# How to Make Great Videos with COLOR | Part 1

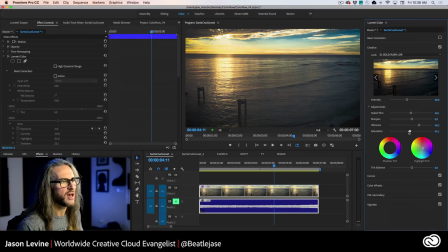1717s
And this is where in next week when we start talking about the scopes and things, monitoring how much of this you're pushing out is going to be essential. Now, if you've got the benefit of an external monitor via HDMI, always a good idea to see what this is going to look like, not just on your computer screen, but on an additional screen as well.
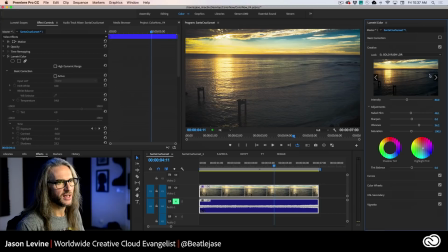1737s
And again, when we start talking about scopes, you'll start to see how these things change and how the looks are affected. All right. And some of these, as I go through them, I mean, they're so cool. When you look at that original, I mean, this is, to me, actually, this one looks very similar.
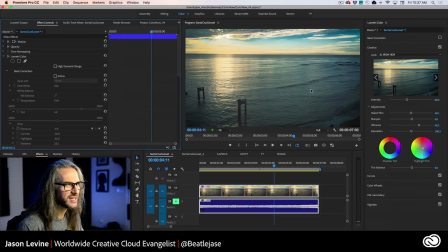1755s
This is kind of how the water, I remember it. It kind of had that same sort of vibe going on. Now, do we have any vignette on this?
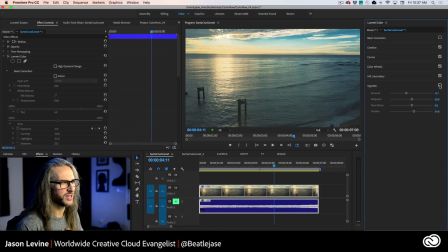1760s
Yeah, we do. Got a little bit of vignette. All right, a little bit of drama, just darkening the corners a little bit there, okay?
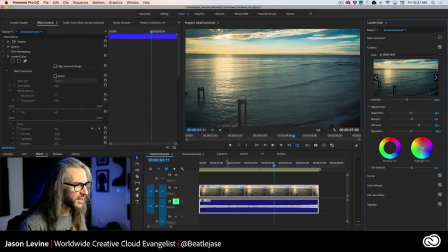1766s
And then, of course, you have sharpening. Sharpening, like many things, you got to be careful.
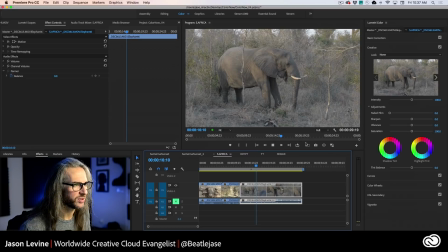1772s
You got to be careful with sharpening because it can get out of hand real quickly. And in this shot, let's go to this elephant here. Get a nice, I think I get nice and tight close up right there. All right.
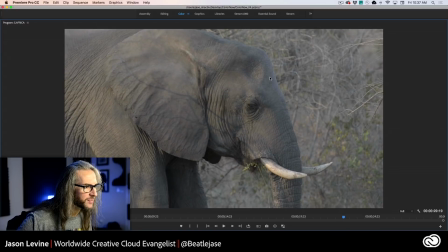1785s
Just find a nice sharp frame. Again, a little bit of motion blur, handheld, elephant is moving.
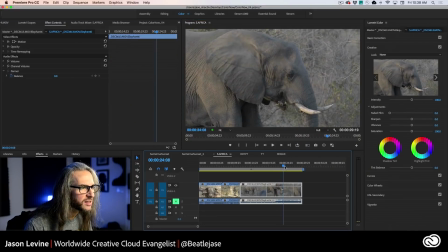1793s
All right, but we can really see some nice detail on his whiskers and things. Those whiskers on his mouth and on his eyelashes.
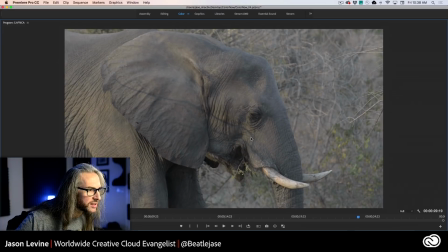1801s
Elephants have amazingly long eyelashes. All right, and I'm just scrubbing through to find a couple of nice sharp frames.
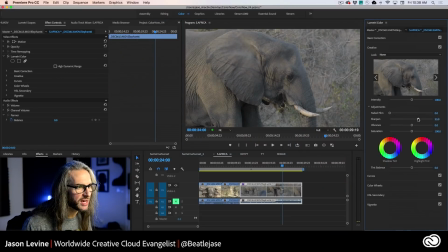1808s
Let me go ahead and just boost up this sharpening, okay? Now, here it actually looks okay. You'll see as we're playing this back, and here, let me go ahead and I'm going to wind this back so you can kind of see the whole clip.
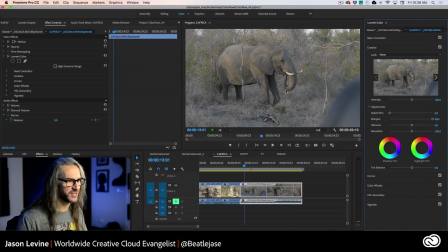1824s
Let's just increase this. I would never do 100%, but I'm just going to go really intense on this.
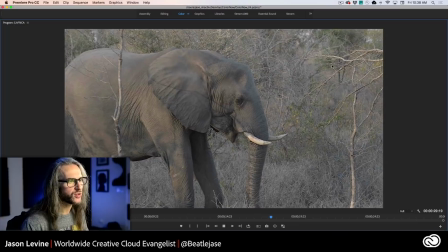1829s
You can see now, like you'd expect, when you start to overdo the sharpening, and by the way, we're in full quality, we're not dropping any frames.
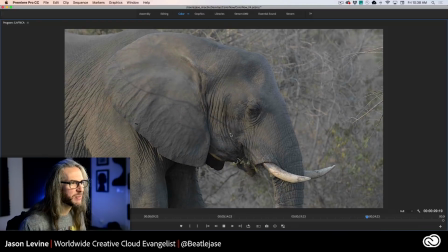1837s
I mean, it looks better than I expected. Part of that is because I shot this super flat, but it starts to introduce a bit of that kind of digital feel where suddenly it almost looks composited, right?
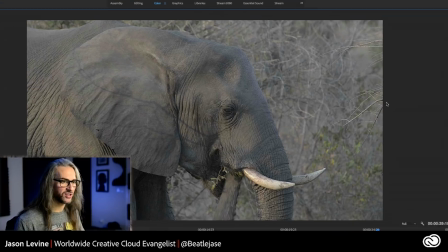1851s
Especially if you look at these branches. And this was shot with the
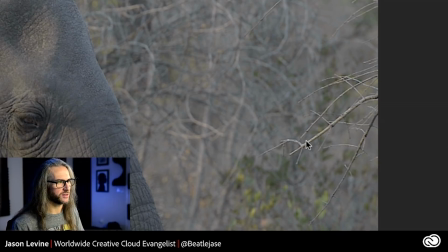1857s
70-200 f2.8 on the Nikon D800. So we've got a nice shallow depth of field here. You can see in the foreground it's kind of very defined tree limb. Again, there's the edge of our elephant.
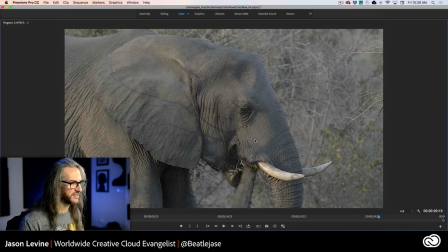1870s
But it's almost starting to look a bit composited. So you already know this from stills.
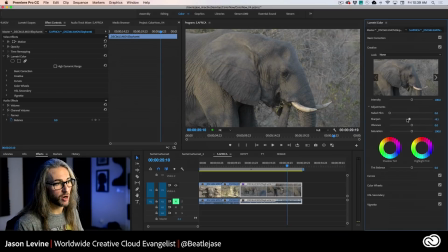1875s
Be careful with sharpening, and particularly video sharpening. And the opposite of that, of course, is that we can soften.
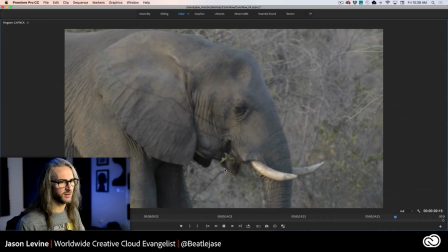1882s
So you can see here now we're almost, you've got this sort of blurred look.
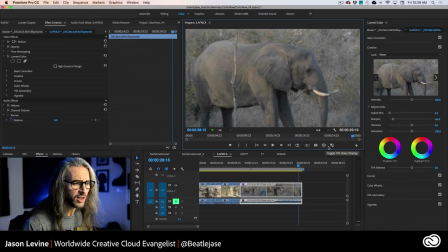1885s
But this can be a very useful tool, particularly if you've got a little bit of noise in sort of shadowed, dark areas, right?
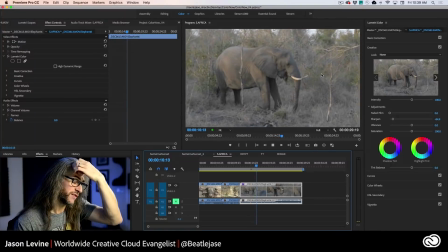1894s
So your image was a little bit, your video was a little bit underexposed.
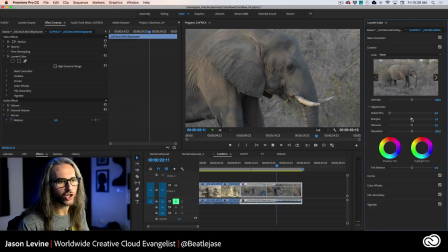1898s
A little bit of softening, sort of de-sharpening, can also mask a bit of that too. You don't want to go too far because then it's going to soften everything. As mentioned, this footage was already shot very flat.
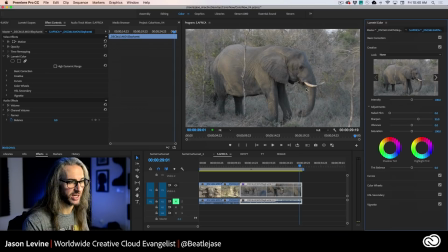1913s
So by adding some of it back in, it doesn't really over-accentuate. And actually, it seems pretty nice. But you need to be mindful and you need to be a bit careful of how that's used, okay? So, and then you also have shadow tint and highlight tint.
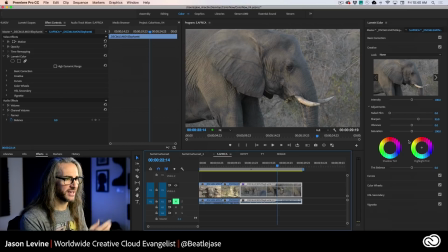1929s
So if you wanted to accentuate, again, this was also done around sunset. So I might go back into my basics here. Let's adjust our temperature and you can really see that sort of sun peeking through. By the way, this was shot in South Africa in the winter, so everything was dead.
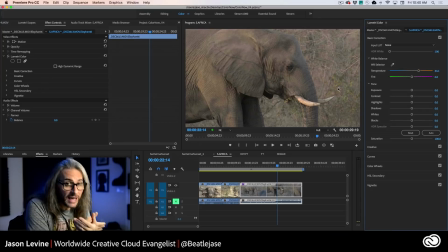1947s
So the landscape was flat and dry and not super colorful. So here's where we can, again, get a bit more creative by adding some of that back in. Now, highlights to me actually look like I can boost those a little bit, take a little bit of advantage of that. Contrast, maybe.